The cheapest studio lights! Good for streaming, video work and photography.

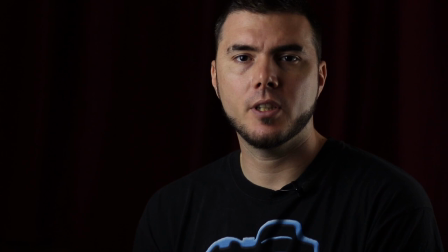(4:08)
For this, I use my remote control on the Wi-Fi, so I can actually see myself.
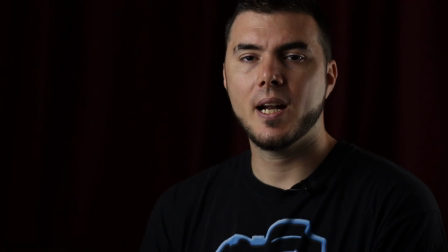(4:13)
Can you care to guess where are the lights in this image? As you can see, it's very dramatic. Like I would give an interview, yes.
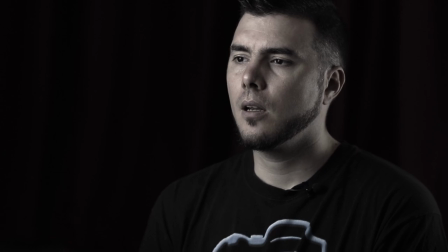(4:22)
I've been there when the dinos ran away and they just punched through the fences.
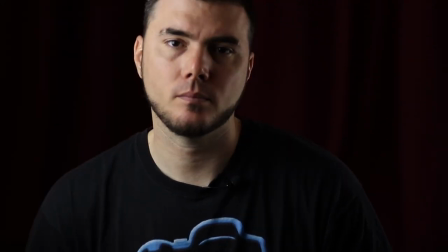(4:31)
It's very dramatic. But can you guess where are the lights?
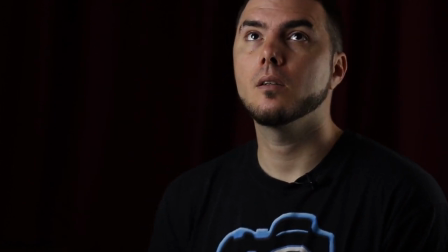(4:37)
I'm gonna give you a few seconds. 3, 2, 1. For starters, you can see I'm looking at one. So I got one in front of me, and I got a hair light in the back. You can see my beautiful face is lit up from the side. This lighting is what you call a Rembrandt light.
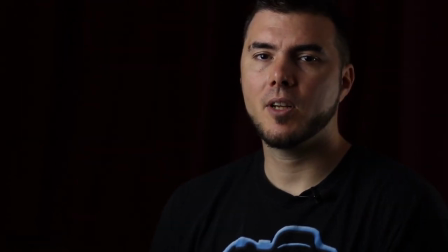(4:59)
It's called that because Rembrandt used to paint portraits of people,
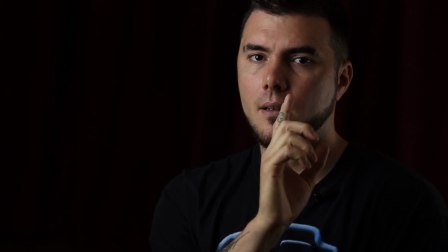(5:03)
and he used to put a little triangle of light on the darker side of the face, which I suppose we have now.
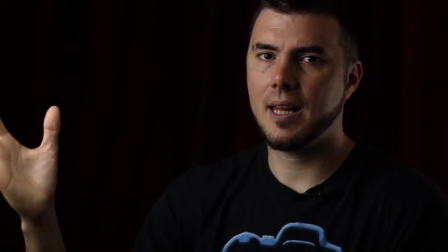(5:13)
I have a light source in front of me, the main light, and I have the light, second light behind me,
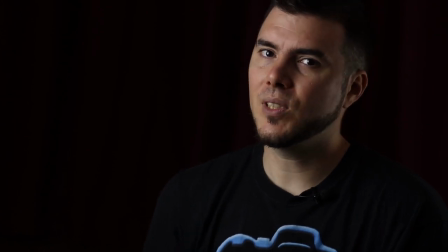(5:20)
and I throw a little shirt on it, so that's how you dim the light if you don't have fancy buttons to change the settings. Okay, next light setup.
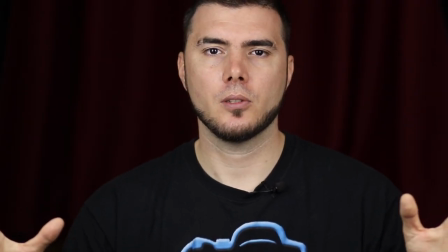(5:33)
Our next setup is what most commonly used in beauty shots, headshots, and magazine covers.
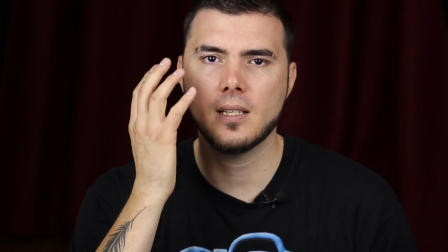(5:40)
There are no shadows on my face. I look perfect. It's very easy to retouch. It's very easy to manipulate.
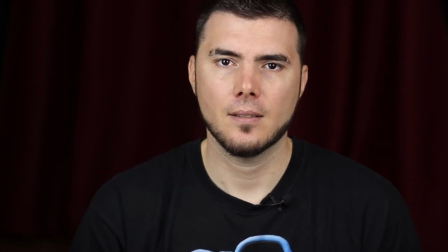(5:47)
And with these lights, you can mix the sunlight with the normal light.
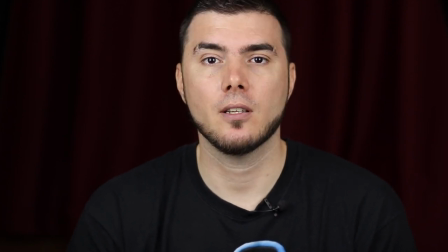(5:52)
I can create a high key background just by opening the curtain behind me. So let's take a look at that.
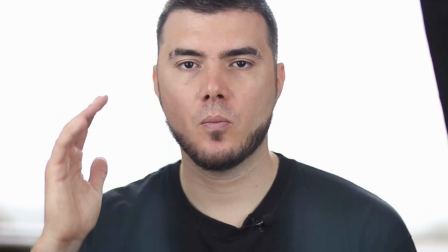(5:58)
It's the same light setup. I just open the curtains. You can see the light is very close.
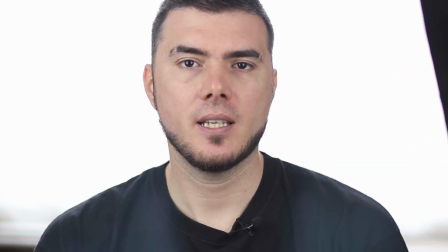(6:03)
You can see actually it in the picture, but it's very easy to retouch. Just take it off. This is very pleasing.
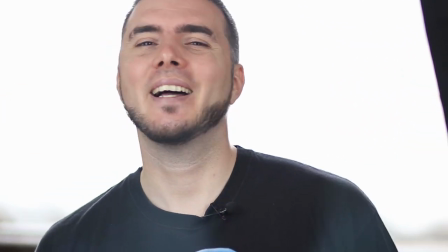(6:10)
It's a happy mood. Tell me a joke so I can laugh finally.
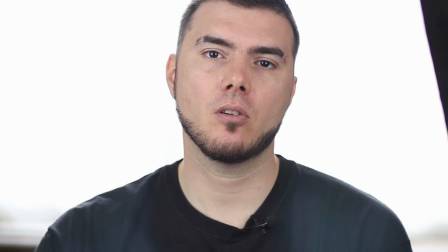(6:15)
It's a very happy mood lighting. If you want serious conversation, go back to the other setup where there was a dark background.
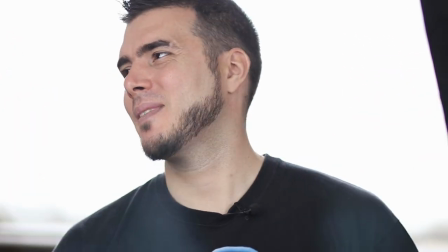(6:23)
But this is just, I can be bubbly, put some nice music, nice music, and it look fucking happy.
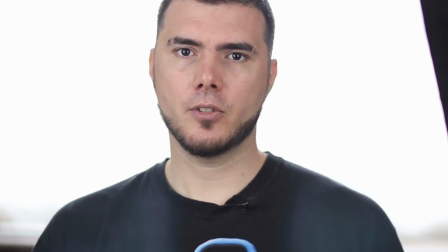(6:30)
I mean, I look happy. And now I'm on an album cover. Wait, let me practice my blue still.
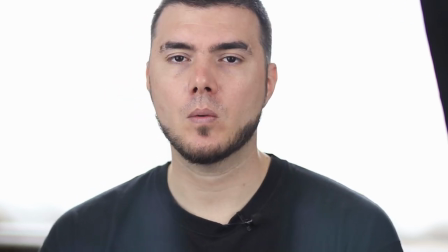(6:41)
Was it any good? Who knows? Next setup.
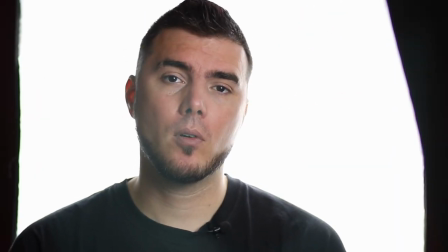(6:45)
This looks very similar like the one before. There is only one twist.
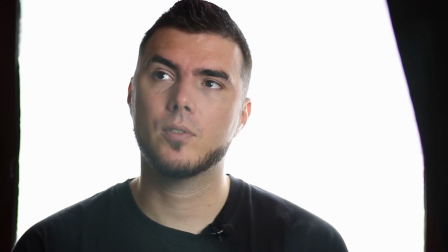(6:51)
Can you guess what? I give you a few seconds. Okay.
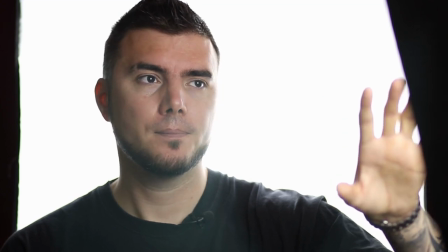(6:58)
I got one light right in front of me. Same as before, same as with the beauty shot.
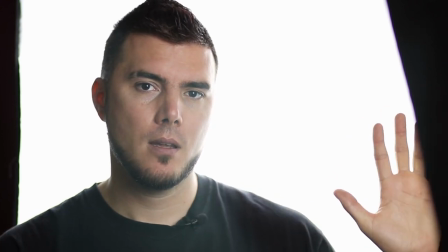(7:03)
But the other light is right behind me. So this is not a natural sunlight now.
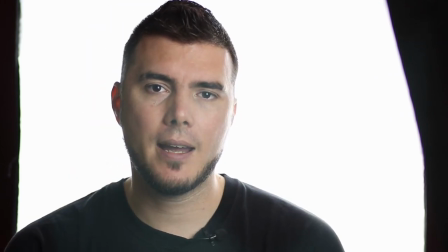(7:09)
This is actually the light behind me. Because of the compression of the 85, I can just put it behind me and it looks like I got high key background.
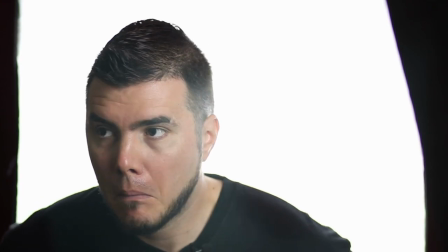(7:19)
And in reality, look at this. Boom!
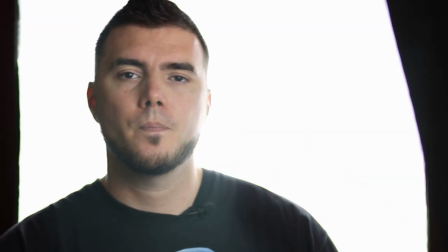(7:25)
This is second light. This looks pretty good as well.
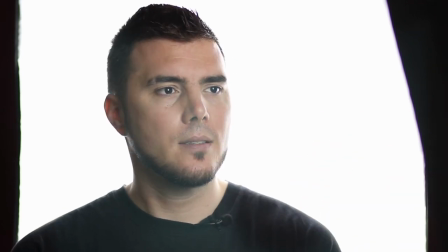(7:29)
It's less flaring, no mixture of lights, so supposed to be better for everyone.
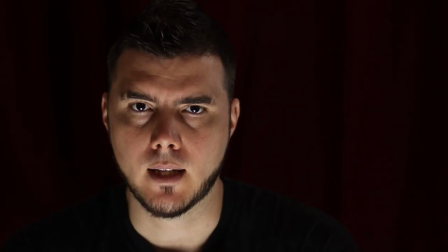(7:37)
Okay. Next up. Now, can you guess where is the light? I know it's not easy. Of course it's very easy, it's right down there.
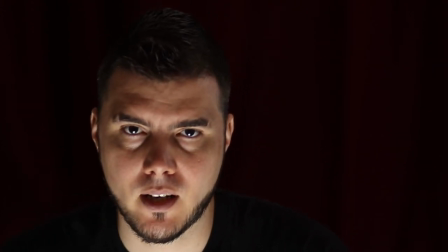(7:51)
It's right underneath. This is very creepy. If you have some smoldering looks.
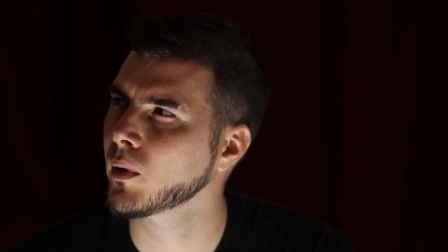(7:58)
It looks pretty good with this.
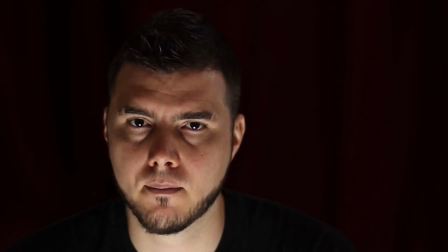(8:05)
You see, we still use only one light. Chair is on the same place, camera is on the same place, but we change moods so quick, so nice.